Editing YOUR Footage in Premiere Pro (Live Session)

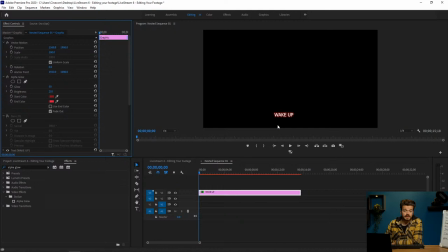[16:38]
As you can see, now it's more of a red-looking text or glow, and maybe you can use this, like, if it's an alarm that is kind of a caution alarm, like, caution, caution, there's a fire somewhere. Then you can use the red, but I'm just gonna stick to the blue.
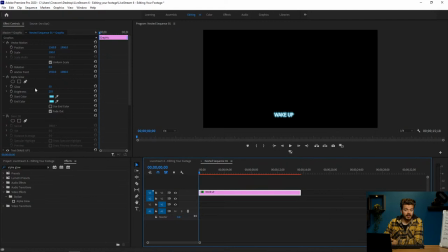[16:57]
So I'm gonna hit Control Z twice until I have my two blues again. And that's just what I did with the alpha glow. Nothing more, nothing less, this is just it. Now guys, it could be that if I play this, that it doesn't really look the same way as it does now.
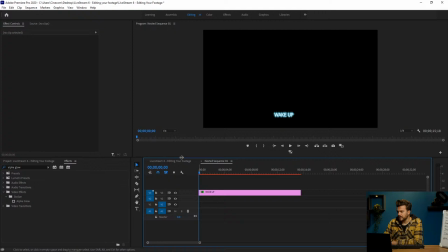[17:11]
That's because my resolution is at 1/4, because otherwise my playback won't really go really smooth. Okay, so, now this is, I put this on layer number 3, by the way.
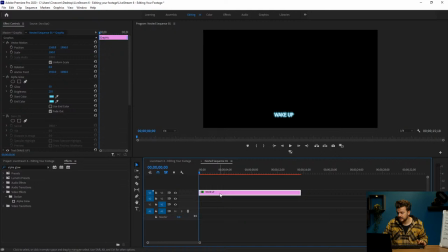[17:24]
Doesn't really matter where I put it. It's just, I don't know, it shifted towards the third layer for some reason, but that doesn't matter. Okay, so once I was finished with the alpha glow effect, I wanted it to look real.
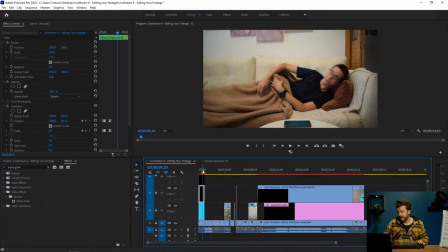[17:38]
And as we can see here in the video, he's looking towards it, so it would be a little bit weird if we could read it, because he should be able to read it.
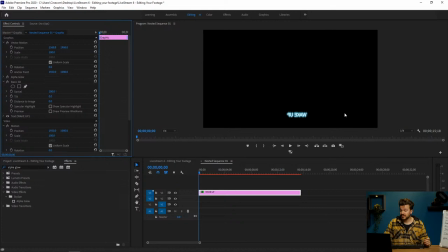[17:50]
So I used the basic 3D effect and used a swivel of 180 degrees to just turn it around. Simple as that. If we throw it back to zero, that's the way it is.
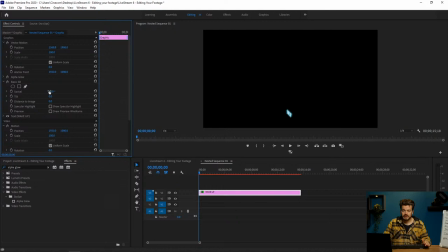[18:05]
And then we can just turn it around. Now, as you can see, it swivels around this point right here. Doesn't really matter for me. I just want it to be completely the other side. Also, this is a really cheap looking 3D look.
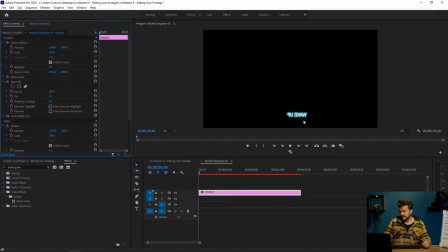[18:21]
It's really basic, just as the name says, so I don't recommend using that too much,
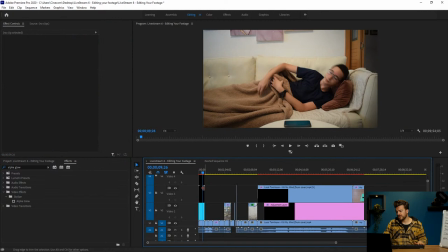[18:28]
but just for this it could work real fine. Okay, so once I've made this, I nested this.
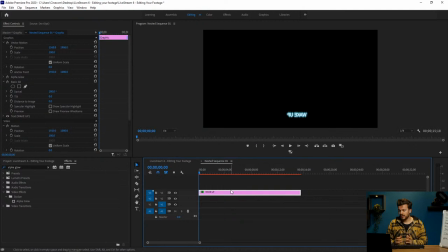[18:37]
Now why did I nest this? Because I will be using the transform effect, and I've noticed that a lot of times Premiere Pro has some problems, so that's why I always nest something before I'm going to animate it, okay?
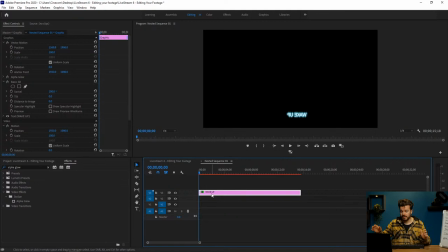[18:52]
That's a good tip that I can give you guys if you want to start animating. So now I just put some basic effects in there. But now I want to animate that, so that's why I nest it, okay?
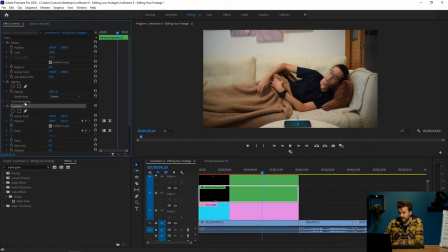[19:04]
Once that's nested, I place it here above my color mat, and I place the transform effect on there.
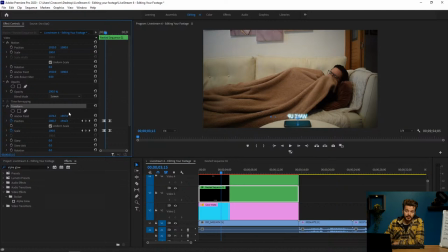[19:12]
Now, what did I do with the transform effect? First of all, I cleaned up my anchor point. I wasn't paying attention before when I made the title, but what I had to do was place my anchor point in the middle of the text.
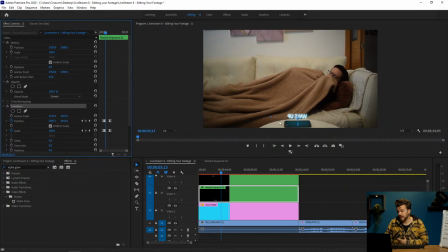[19:27]
That's why if I animate it or scale it, it will scale from the middle, from the center of that text. So what I first did was I used the transform tool to replace my anchor point, placed it in the middle of the text, as you can see right here. And what I then did was let me go to the beginning here.
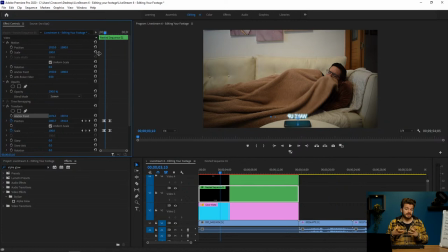[19:48]
I let it come up from the screen, because of course our cell phone is a thing, the kind of technology that is going to start using this signal or this alarm clock, whatever you want to call it. So that's why I made it go from around this place right here.
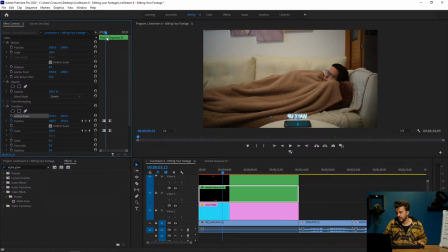[20:07]
You can see the blue thingy right here. And it just goes up almost towards where my actual anchor point is. So that's one thing, it's going up. And then I also played around with the scale. So what I did was I went from 0% scale to 100,
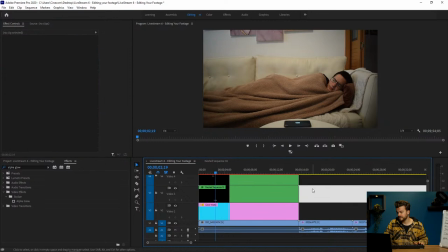[20:26]
and that way it looks like it's coming out of my cell phone screen right here.
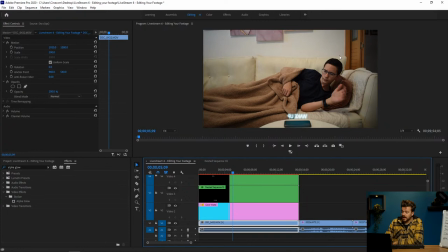[20:31]
Let me just do this away, like this. Now then I just waited, I looked at the scene, had a look at what's happening, and I saw that this guy actually swiped. So then I was like, oh, okay. So first it comes out of the cell phone, but then he swipes.
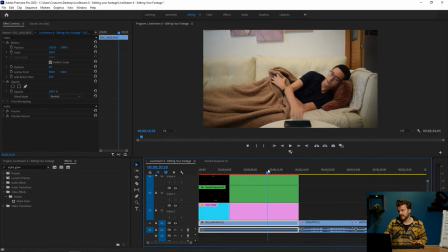[20:48]
So what should I do with it? But then I realized that at the end, he smacked the phone again. So it has to go back in. So I had to come up with something new.
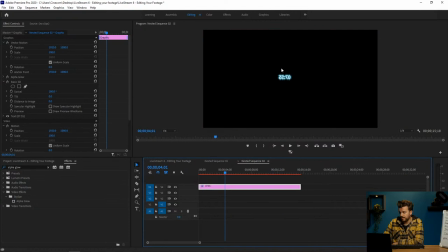[20:58]
So that's why I created a second text layer, which is just, I just put a random hour there. This says 7:55. I put the same effects on there, the alpha glow effect and the basic 3D.
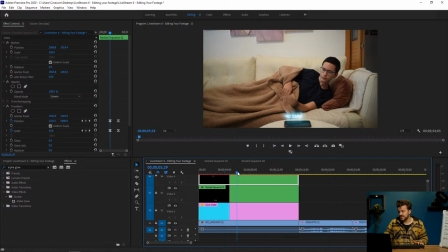[21:15]
Nested it, of course, because I wanted to animate it. And at the moment that he swipes, my second layer here is animating its position to the left side, my left side, not his left side, my left side.
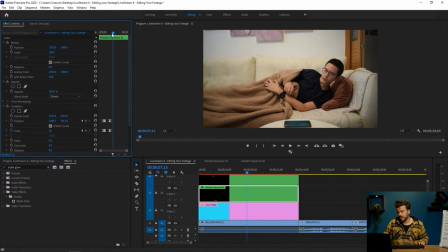[21:30]
And at the same time, I'm lowering my scaling back to 0. Now a little bit further.
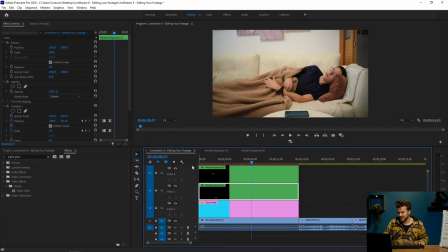[21:38]
First, I have to enable my track, of course. Let's see if it works. Okay. So just as I'm going like this, I placed my text a little bit further with, again, the transform tool.
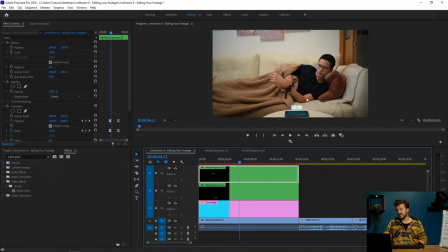[21:54]
And I scaled it from 0% right here to 100% once it's in the middle of the phone. Okay, so I mean, this guy keeps looking at it. He sees, oh my God, it's 7:55 in the morning.
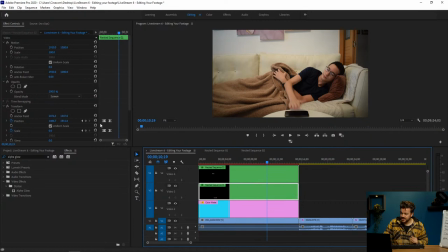[22:07]
Oh gosh, it's so early. You know what? Bam. This is actually just the same. This is actually exactly the same as the one in the beginning right here.
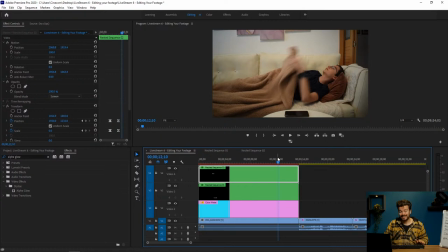[22:20]
So instead of going up, this time it goes down back into the phone, scaling from 100 to 0%. And that's all I did with this shot. And to be honest, if you just have a look at the shot as it is, it's kind of boring.
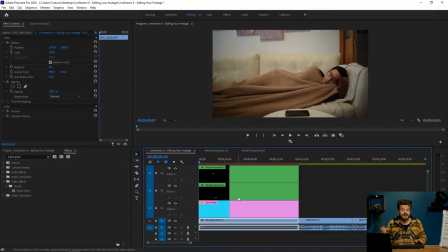[22:37]
Nothing's really happening. But once you've placed just a simple text effect on there, animated it, placed a little bit of a color math underneath it to give that light emitting source effect, you get this fun kind of hologram clock effect.
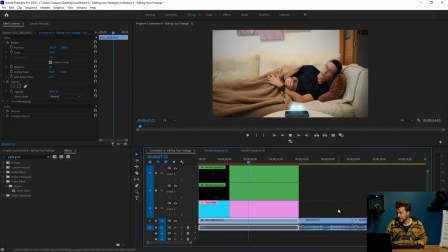[22:53]
As you can see, it swipes. Oh my God, it's so early.
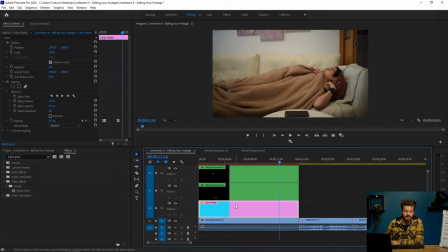[22:58]
Bam. Super easy. Now, if you're asking why do we use that color mat? Why do we want the source emitting light? Well, it just gives a more realistic look. If I disable this, you see it's really flat. It's just floating there.
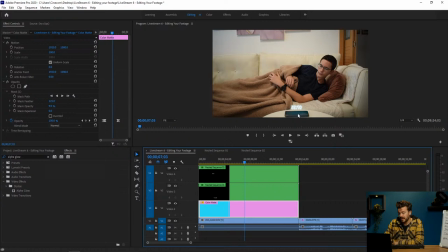[23:16]
It doesn't have any interaction with the phone. But once we've done this, it looks like it's emitting light onto the phone, or that the phone is emitting light, making that hologram, okay?
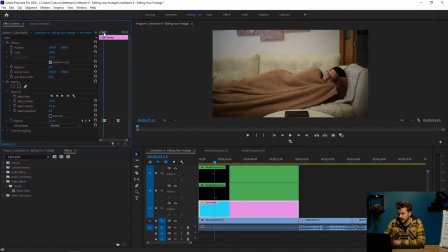[23:27]
Now, once again, in the beginning, I made the color math from 0 opacity to 100 opacity. At the end, I'm doing exactly the opposite. When he smacks it, I'm going from 100 to 0, okay?
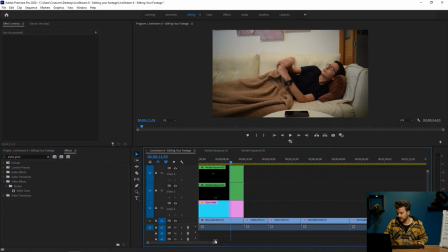[23:42]
That's just all that I did with this shot. Let me zoom out for a moment. Okay, now I'm gonna close those nested sequences again. And I'm gonna head back to your comments real quick. Oof, so many comments, guys. Wow, this chat is really, really going. Okay, let's have a look. Where was I? What's the easiest way to get rid of noise? Well, I think we have a denoiser effect. Let me check it real quick. No, that's just for the audio. Do you mean audio noise or video noise? Because if it's audio noise, we have the denoise effect inside Premiere Pro, which you can use to denoise your audio, but don't overdo it, otherwise it will sound a little bit artificial. Now, if you want to denoise your footage, I would recommend Red Giant's denoiser number 3. It's actually a paid plugin, but I use it all the time when my footage is way too noisy.